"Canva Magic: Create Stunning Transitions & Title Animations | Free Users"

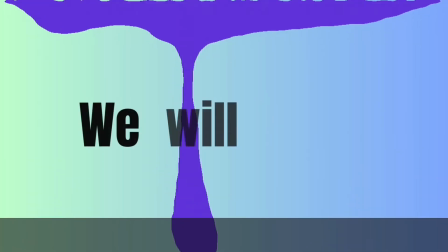0:00 In this video, we will learn font transitions and animated text
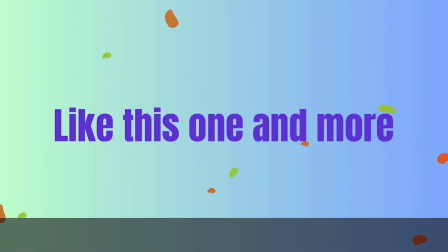0:06 like this one and more beyond the basic ones provided by Canva.
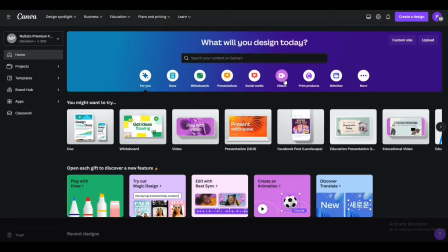0:11 So let's go. Alright, so we are on the Canva dashboard here. From here we will go over to the videos and from there select any video format you want. I'll go with this one. Alright, now let's first cover the transition effects.
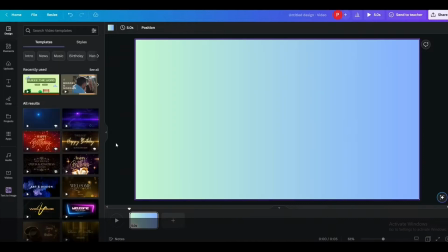0:25 I'll quickly make a few slides here. Give me a moment.
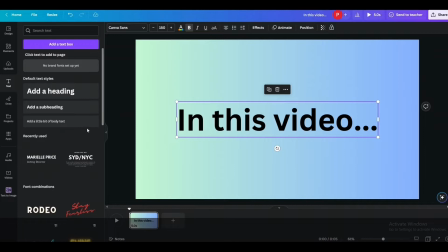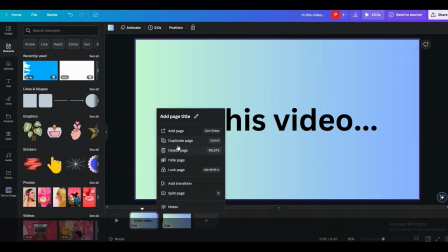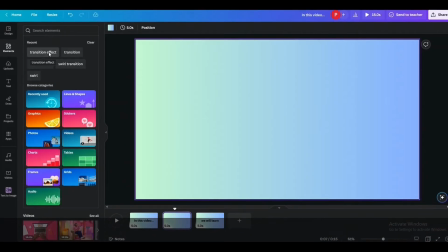0:40 Okay, now we will add some transition. Go over to elements and search for transition and select the graphical.
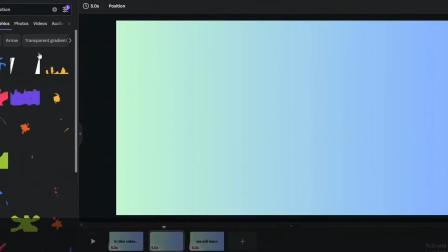0:48 From there you will want to filter it by animated ones for your convenience. I like this transition and I will drag it over to whole slide.
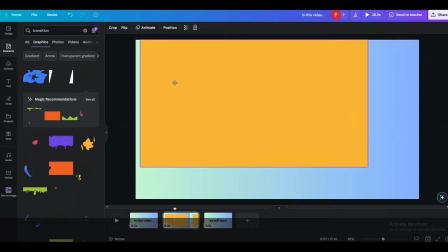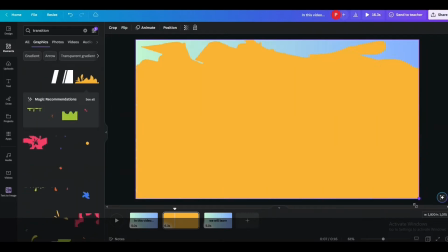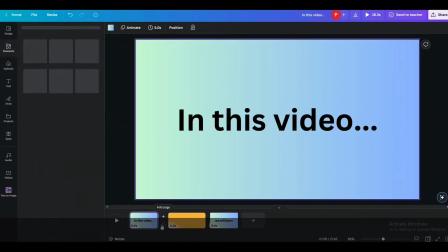1:08 Now what you want to do is add a basic transition available within Canva
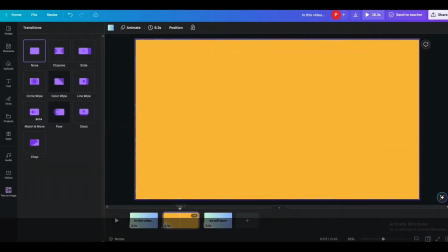1:15 and choose the transition that follows the same pattern of movement of this transition you're applying.
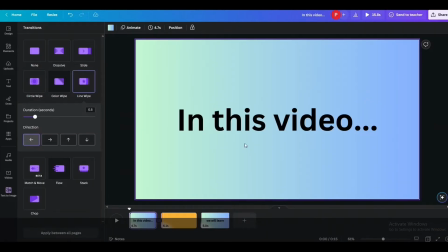1:21 Like for this one, it's going up and down, so line wipe has the similar pattern of going up and down, so it suits it. This transition will ensure that a smoother effect, it will, so it doesn't look rough like this.
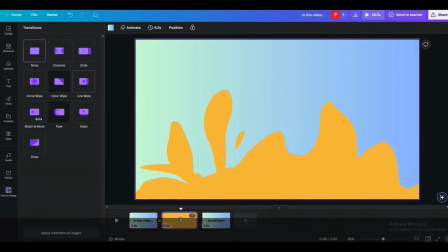And you will have to adjust the duration. You will have to tweak it a bit to get the perfect effect.
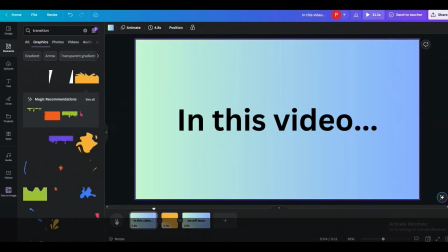Right, like this. Looks a bit better. Let me reduce a little bit more.
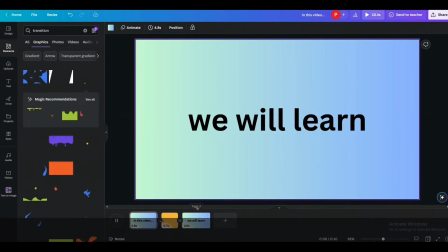2:15 This looks better now. All right. Now let me quickly get over the title animations as well and we will get back to the transition.
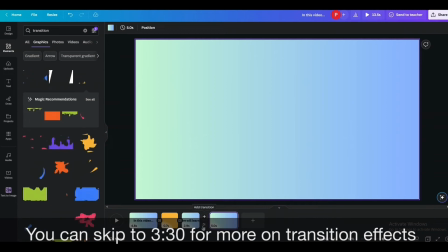2:28 For that I will add a new slide.
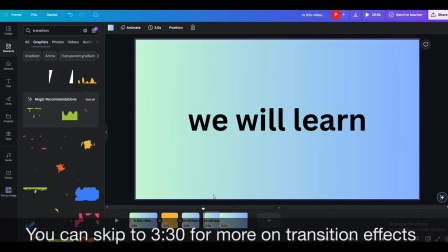2:31 You can separate individual text lines in individual text elements and apply them the animation
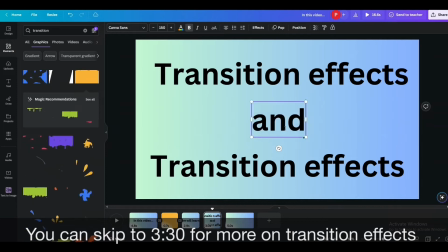2:38 so that it looks more attractive like this. There's another way you can do it by separating individual text lines in separate slides.
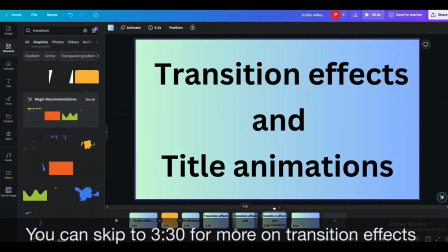2:55 This will make it even more attractive and give you control to control the timing of each title to appear.
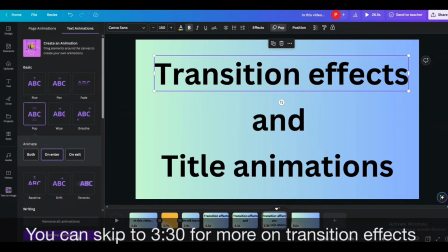3:03 Ensure that you only add animation effect to only a single text line in one slide.
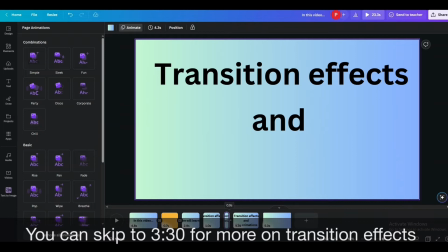3:09 So the text you add in the first slide will be available in the second slide as well, but it will not be animated like that.
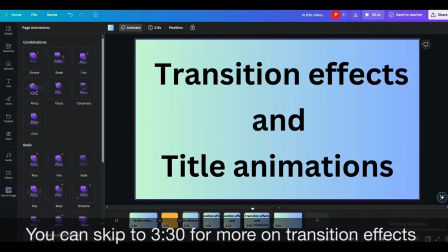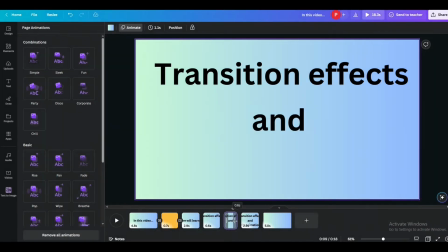3:25 Like this is how it will look when you do it like this.
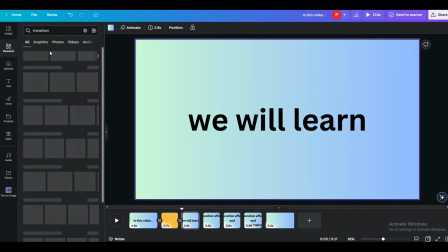3:30 Alright, now that covered, let's get back to more advanced transition effects. Let me quickly make another transition.
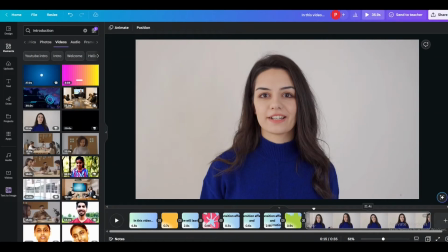3:40 Another thing you can do is title animation within the video or within this, like I'll show you.
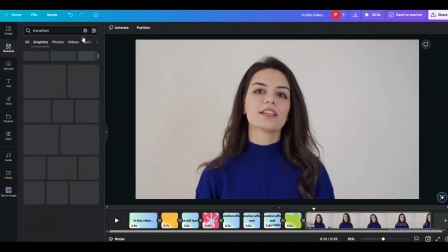3:46 Like let's say I want to reveal the person's name here. For that I will choose this transition effect. Alright.